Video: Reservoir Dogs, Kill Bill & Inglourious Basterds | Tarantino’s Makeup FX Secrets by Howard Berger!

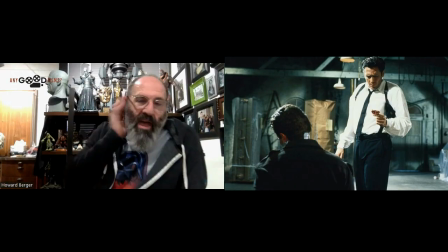0:01 circumstance. Well, I mean, for Reservoir Dogs, it was a pretty standard thing. I mean, we had the actor, we taped his ear down as flat as we could, you know, literally with tape. Took Yeah. a life cast of that ear, and then Bob sculpted. It was a two-piece appliance.
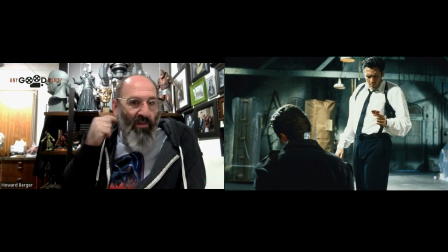0:14 Sculpted the section that covers his natural ear, and has the ear missing. And then we took a snap off of that, and we sculpted then an ear, a replacement ear. Everything was foam rubber back then. Excuse me.
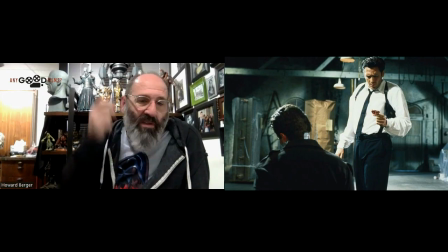0:33 And then it just, you know, it just glues down, you know, and because you get that ear flat, even though you're building on top of something that has a bit of a mound, the way Quentin shot it, if you recall, you never look at it front on. You look at it from the side. Yeah.
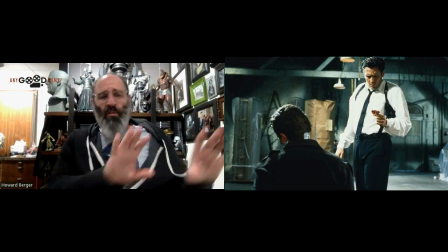0:48 So plus just the way Quentin did it, you know, by panning off and then coming back, masterful.
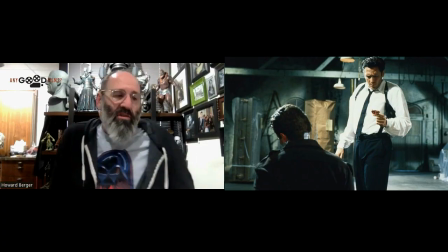0:57 And it's just the way he shot it. So regarding Lucy Liu, sorry, God, got a tickle.
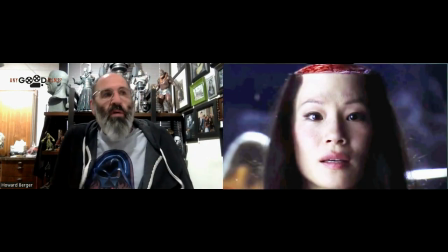1:04 All, you know, originally when we were talking about it, you know, somebody in the room said, "Oh, this should be a digital effect," and Quentin blew his gasket because he doesn't like visual effects. He wants to see it happen. He doesn't want to wait and see it in 6 months, you know, and it just feels more organic.
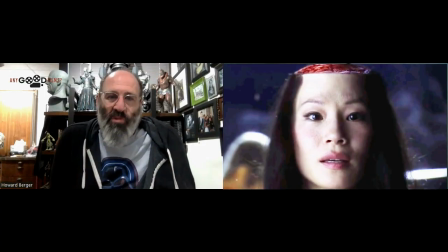1:22 And he always says, you know, in the 70s they didn't have visual effects, so what are we going to do? So, or especially CGI. And so with that said, that person wasn't asked back to the table ever again.
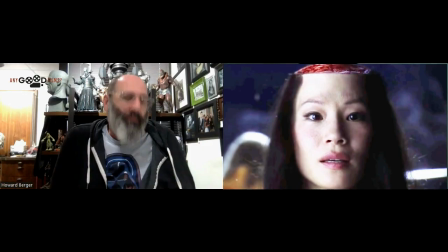1:36 And we came up with a way to do it. Actually, one of our artists, Garrett Immel, came up with a great way to do it. And it was about forced perspective. So we had Lucy Liu's head cast, and he sculpted this little pie-shaped appliance that we glued onto Lucy's forehead.
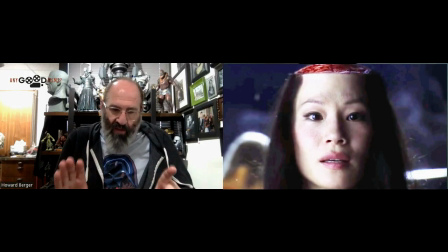1:53 And it just was sculpted in a way, if you're looking at it straight on, that looked like the top of her head was chopped off. So on the day, Chris Nelson, who was with me in China, Chris and I applied the makeup, and we bald capped her, Lucy, painted the top black, and then Chris glued down that piece,
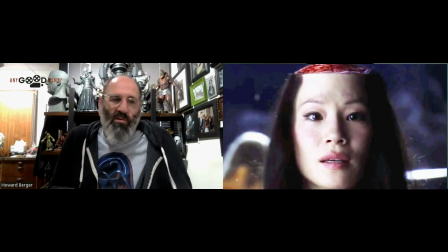2:10 and we painted it up, and I rigged it with the blood. And Bob Richardson, who was the cinematographer, who's a super genius as well, understood how the gag worked. And it's just the way we framed it, you know, and it just looks like the top of her head's cut off. If you saw her walking around set, it looked like she had a giant, like, you know, Frankenstein conquers the world forehead.
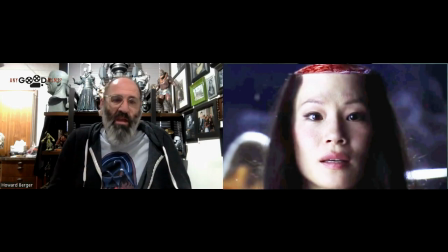2:28 But on camera, it worked perfect. You know, so Quentin starts tight on her face, and you hear the whoosh, and he pulls back, and then I hit the blood, and the blood starts trickling down her face, and it just worked so well.
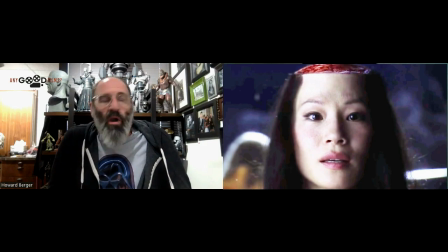2:41 And it was all on camera. Quentin was so happy. Lucy was wonderful. Bob Richardson, you know, did a beautiful job. And again, that shows that it's not one department, it's multiple departments to make things work.
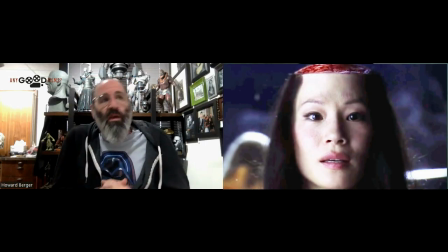2:54 So, you know, again, going into the things with Quentin, it's like you try to figure out how to do things as practical as possible. That's very important to him. And it's important to us too. I mean, you know, even, you know, all films, even Inglourious Basterds, you know, Greg came up with ways of doing things practical.
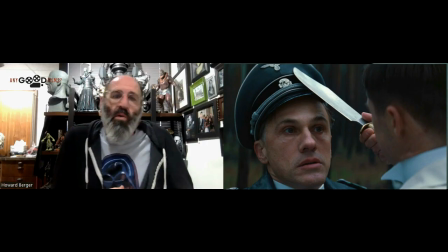3:11 Like, you know, when they cut the swastika into Chris Waltz's head, somebody again said, well, that should be digital. And it wasn't. It was all practical. Yeah. So, you know, it was really, you know, Greg and his team when they were shooting in Germany, coming up with really great ways of doing this practical and making Quentin super, super happy.